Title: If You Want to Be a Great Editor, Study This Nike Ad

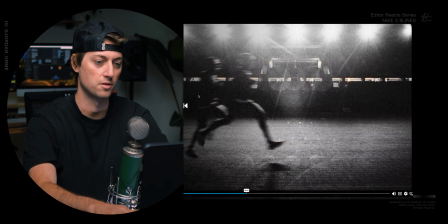So I'm sure you could look up a tutorial on how to do this effect, but it's really cool. Now we're having a lot of repetition, so let's listen to the sound again.
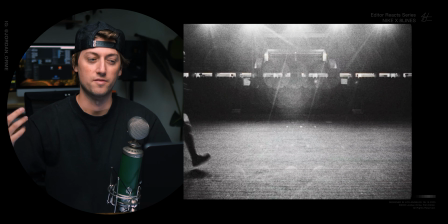The sound is very like which is a pretty repetitive sound, and then so we're getting a lot of visual repetition to match that.
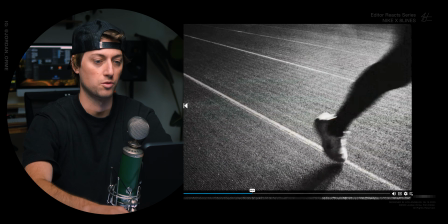So again, this is a static shot. You just have the dude run by a few times. This is like 3 or 4 different shots cut together of him running by,
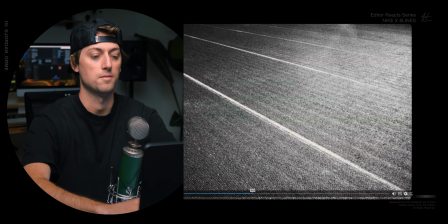and you just add a digital zoom on it to create some camera motion, which helps sell the effect a little bit.
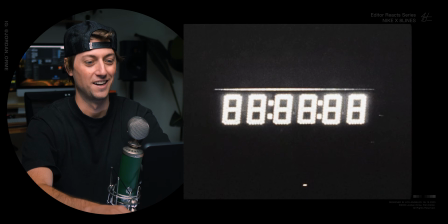Same there. And so right there, again, we're creating a riser.
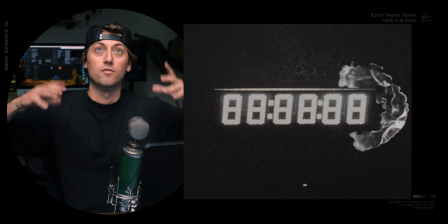So visually, we had a riser, stop down, he yells, he starts running,
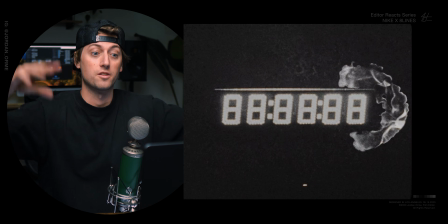crazy sound effects, another riser to this moment right here.
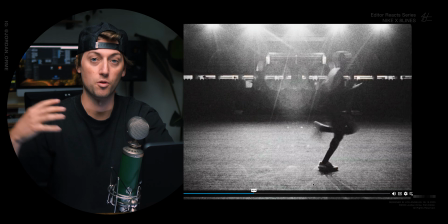And as it gets more intense, the riser is something that goes like,
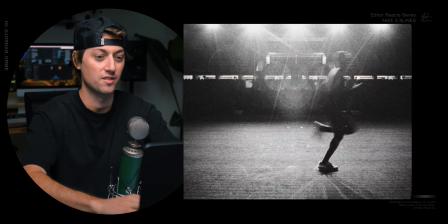and you can just feel it, like you emotionally just feel the intensity rising. The cutting speed gets quicker.
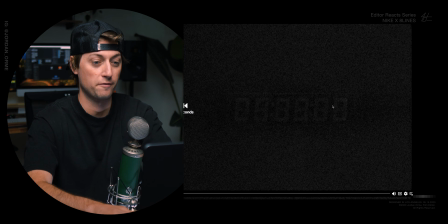The camera shake gets crazier. We have 3 different shots. Oh, we have 3 different, oh, I lost it.
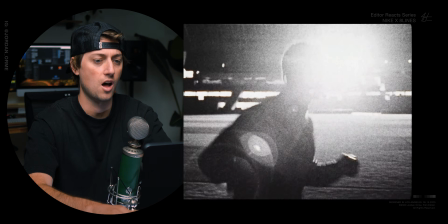Oh, right here. We have 3 different shots of this clock, just for fun, you know?
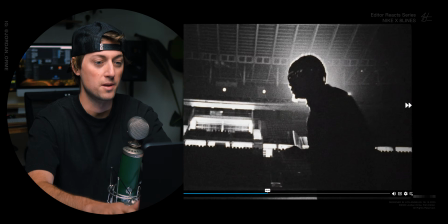More cutting equals more intensity. We have repeated shots of him running. It's craziness.
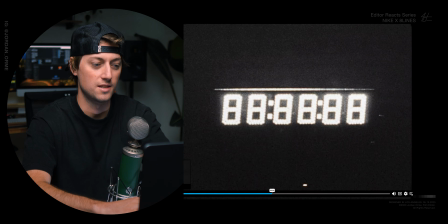And then we get to this 8 thing, which is teased in the beginning, just a bunch of 8s, which is, you know, that one brand. So maybe bro just runs so fast that he just reaches infinity speed,
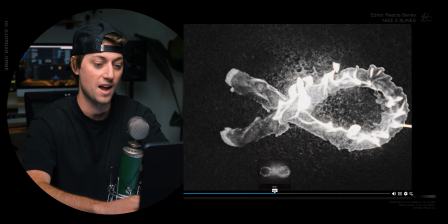which this fire infinity sign is so cool. I love how we
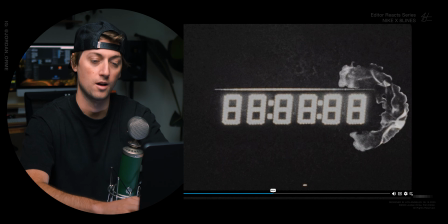just started with a little mask transition, and it could be on a blend mode too, so you just get the fire coming through.
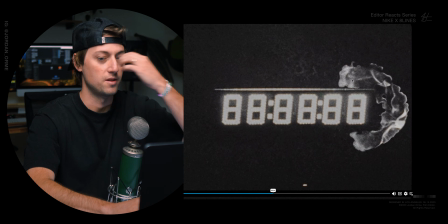But or it could just be good timing where the fire starts in this corner and you don't intersect with the little time code thing,
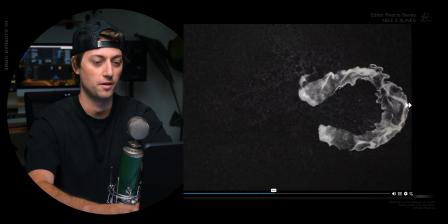and this just looks beautiful. And right when it starts to intersect, not intersects, excuse me.
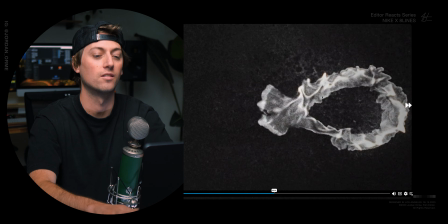Once it starts to intersect, we fade out the time code,
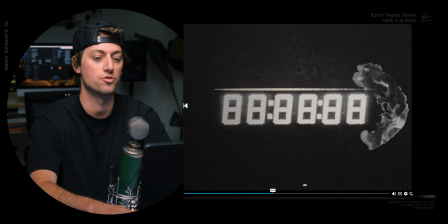and it's so visually beautiful to watch in motion.
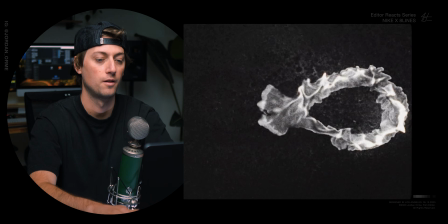And then really quick,
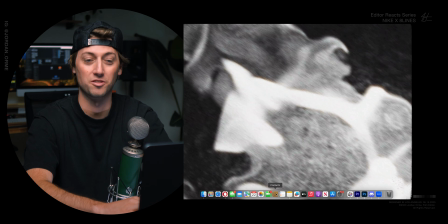It's just like super quick break,
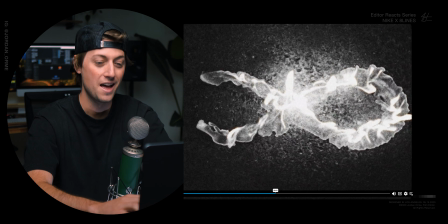and then we get right back into the action with some screaming and some insert shots of the fire.
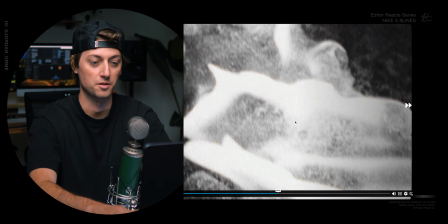And this is just some digital camera shake added, which creates a little bit of, you know, motion blur, and it creates intensity.
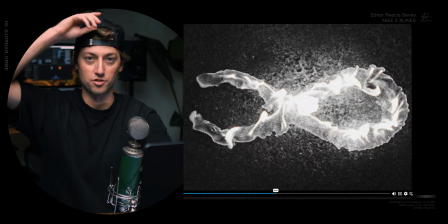So if you ever need a little more intensity, just add digital camera shake. Pretty fun.
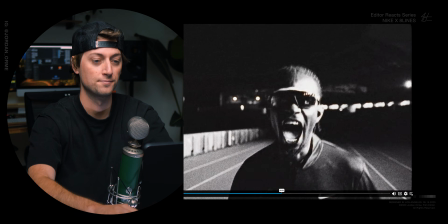You can just literally keyframe position, and that's all you do. All right, now it's getting crazier.
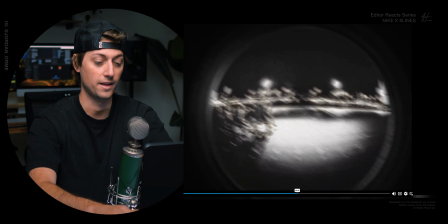Now there's a whole group. And again, here we go. Camera shake.
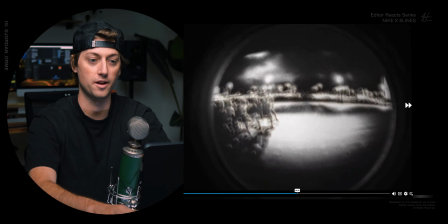So we just had a normal shot here, and we wanted to create a transition between this fisheye lens and this shot.
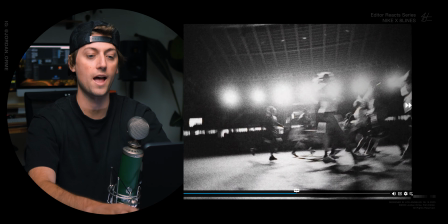We're like, okay, how do we do that? Oh, let's add a camera shake in between the edit points.
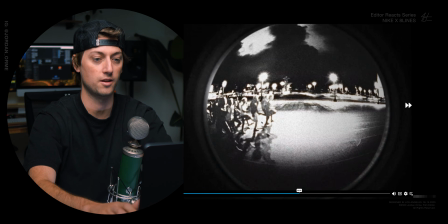So it starts the camera shake right here, continues the camera shake, and there we go. Now we have a little match cut with the camera shake.
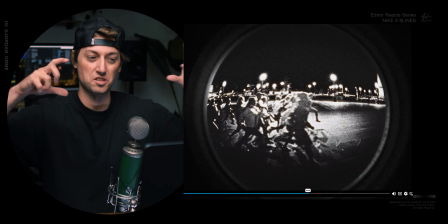This looks like fake slow-mo, like everything's a little like goopy, for lack of a better word, in the way that they're running.
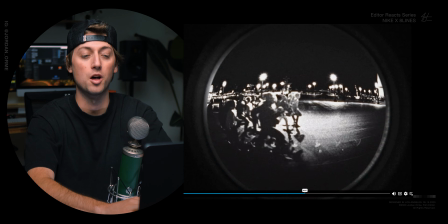It kind of looks like optical flow a little bit, but it looks cool.
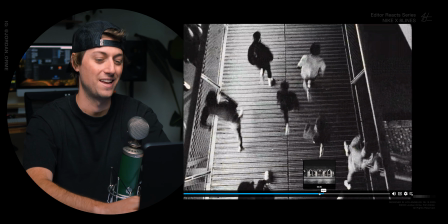And now all hell is breaking loose in a good way, not a bad way. it's just going crazy.
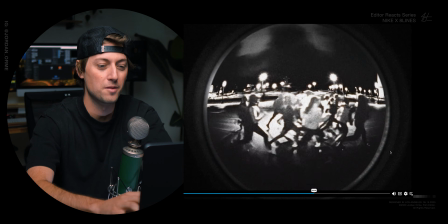So we have a little match cut here.
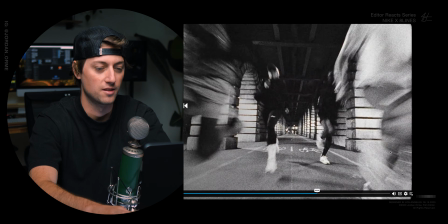We go from the track, and then we fade to this little I don't know what you call this bike lane arch hallway.
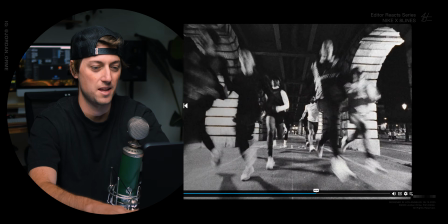And it's just the exact same. I mean, it's not even the exact same, but you have people running by the camera, and it's sped up.
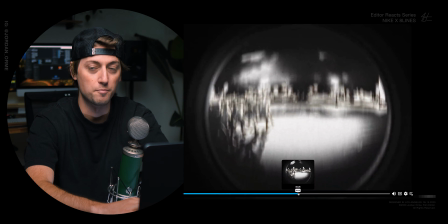And now we have music. Hold on.
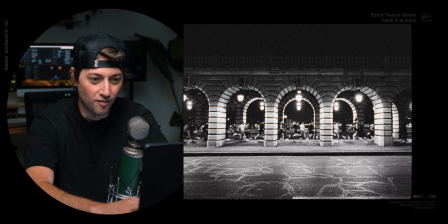Right here.
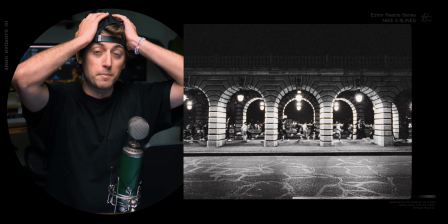This is like, I don't know, like the music is also very minimalistic, and so it still kind of just sounds like sound design,
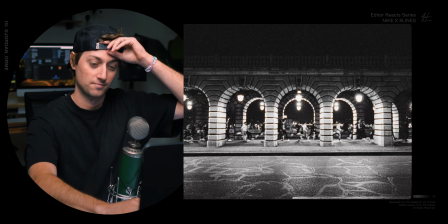but I think it's actually like we have instruments that we're using.
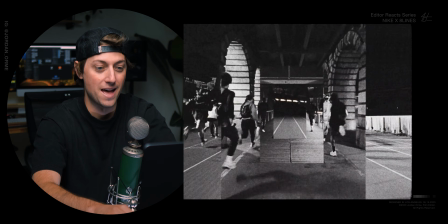And now, masking mayhem. So cool.
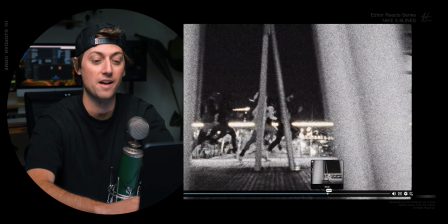Okay, so let's break this down. The whole rest of the commercial is gonna have a ton of masking as like a new style.
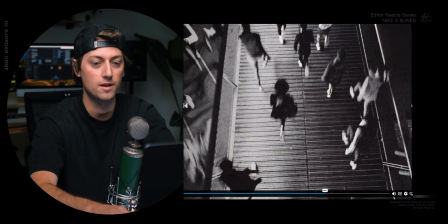So right here, this is just an overhead shot.
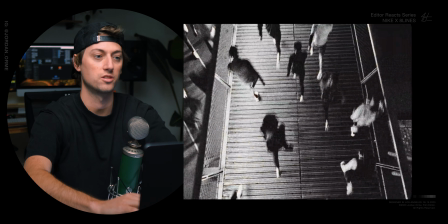I don't know if they actually were moving it or if they moved the overhead shot digitally, but we just find lines and create borders and masking. So here's one shot. There's probably a little shot in the background here, and then another shot here.
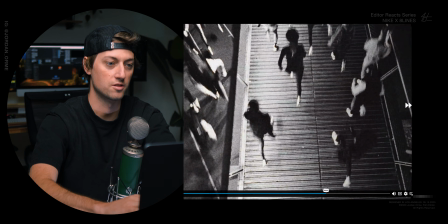So this is 3 shots together. And you can see here's another overhead shot that we're just revealing.
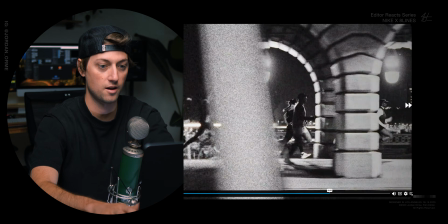And then we use a pole right here, mask across there. And so really quick right there, here's a shot.
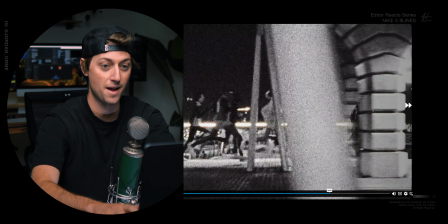Use this pole again, mask it to a new shot right there.
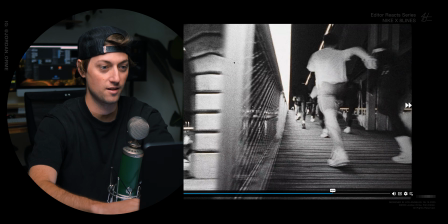Use the edge of this fence right here, mask it to a new shot right there.
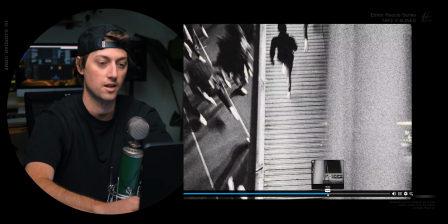So it's just similar tracking movement across, masked all together. And then there's 2 more.
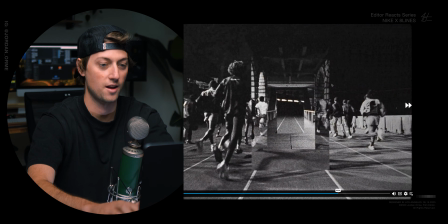So there's another masking shot. Here's a new shot, another masking shot, and now we're in this banger of a moment.
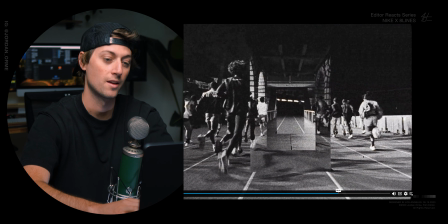So all this is pretty much, it's pretty easy to do. It's just like, even as a still, you just take 1, 2, 3,
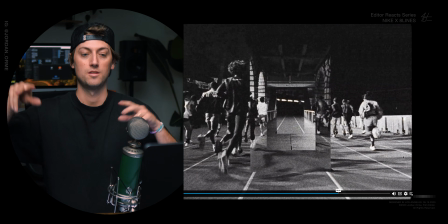4 shots that are pretty much the exact same lens, you know, going down a track, going down a hallway.
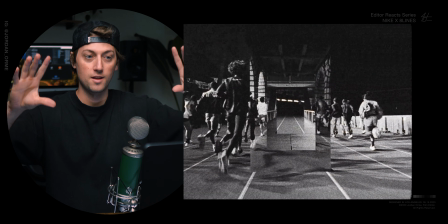Now the trick is it's moving, and what you want is the frame to not move. And you can do that by just animating the way that it crops, or the way that usually you just, you know,
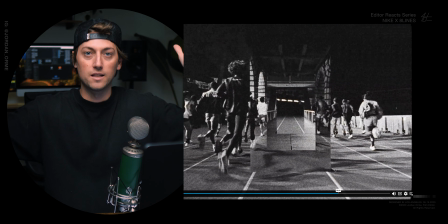have everything cropped but animating in a little bit at the exact same rate.
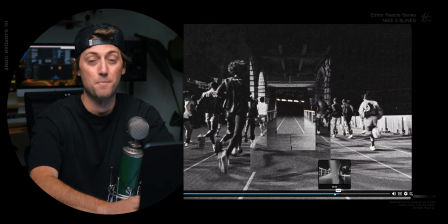So you can do this with motion controlled cameras. That's probably the best way to do it, so you get a really consistent camera speed going forward.
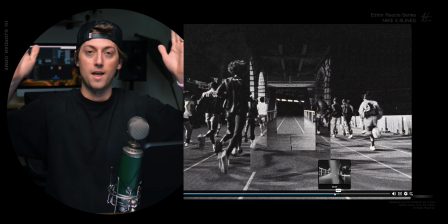And then so when you're cropping it and it's animating, it doesn't actually change.
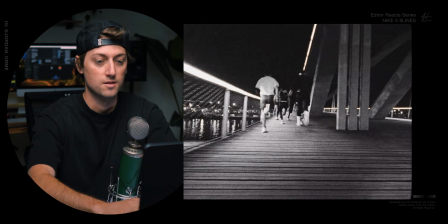It stays very consistent. So that's probably what they did.
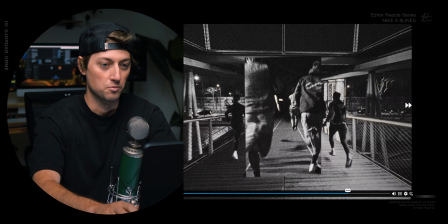But you literally feels like you're going through doorways, which is so cool.
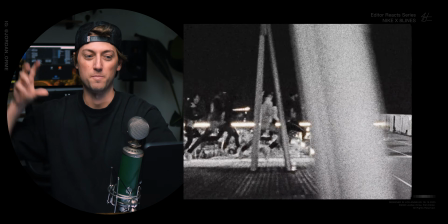And it doesn't even have to be that perfect. You'll still get that weird trippy effect. Okay, did you see that?
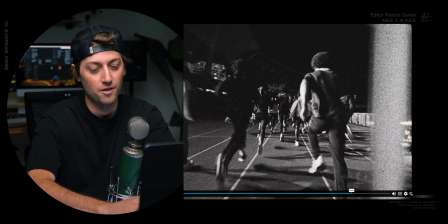Like, look at these match cuts, bro. This is, now I showed you my little match cuts in my Nike commercial.
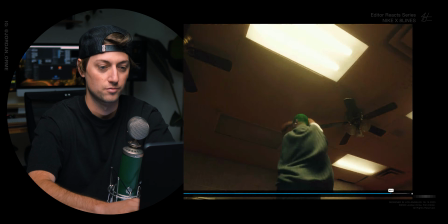This is not, hold on. Okay, so here's my Nike commercial. This commercial is so freaking lame.
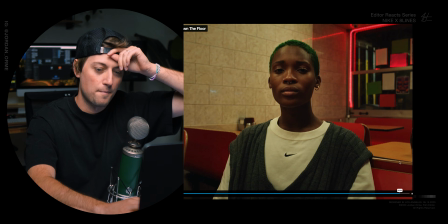Okay, so you can see I matched people pretty close.
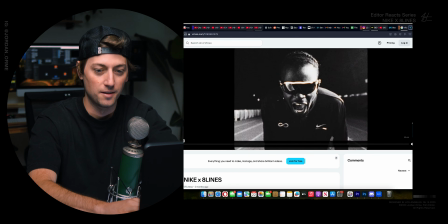This is like way better than what I did. Hold on, what happened here?
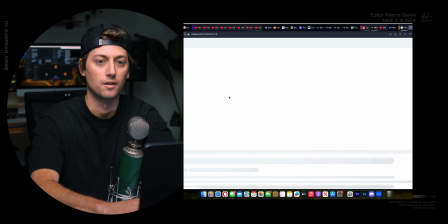Not picture in picture. I want to go full screen. Oh no, this is what happens when you get uncut stuff.
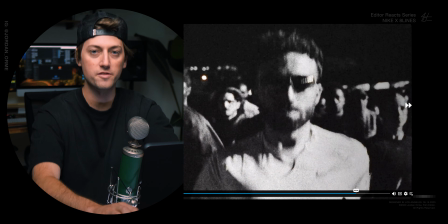So, okay, these match cuts. Look at the way, like, obviously when they're running, they're bouncing and they're moving around a lot,
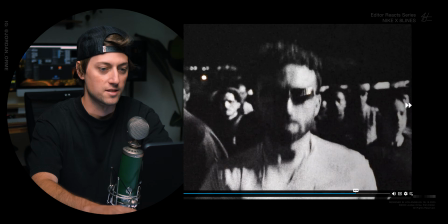but we were able to match from this lady to this guy bouncing, coming up, to this guy coming down,
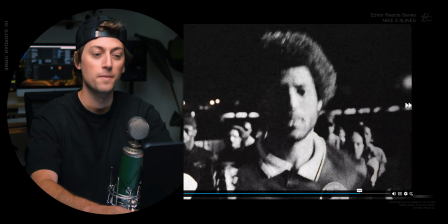to this guy, to that lady, to that, like, they're moving around like crazy.
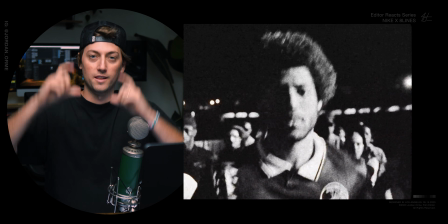And so finding those match cuts and those perfect moments when they're bouncing and like matching the motion together within the match cut is so freaking good.
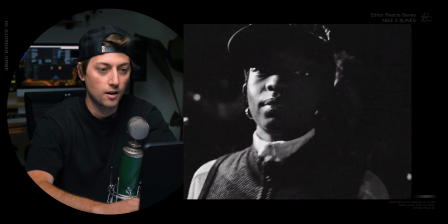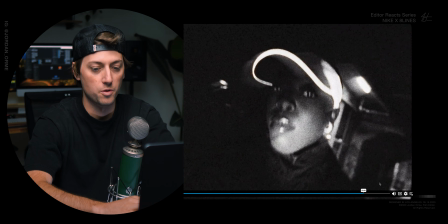And then obviously we just start, you know, we want to get this nice little logo animation for this 8,
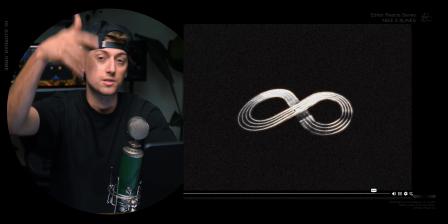which I guess there, I see the infinity. I see where it comes in now. It's a track, it's infinity, it's 8, it's so many things.
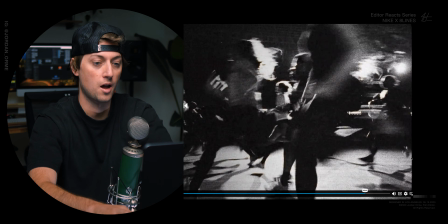But we just start with a ton of motion blur coming across the screen,
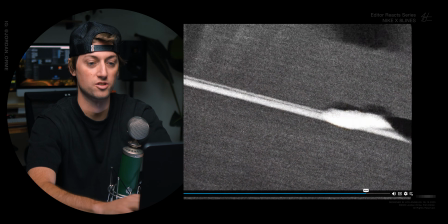which then gives us permission to do more motion blur on this track line of people running by.
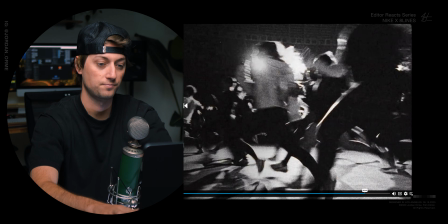And we start with one shot right here, just a little overhead, probably zoomed in.
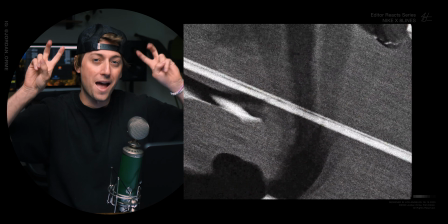The nice thing about this is it's so grainy and so like bad footage quality that you can probably zoom in like infinitely and it doesn't really matter.
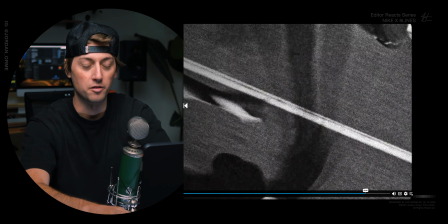You'll just throw grain over it and it'll look fine. That's why I love putting grain on stuff, is because you can make bad footage look good pretty easily.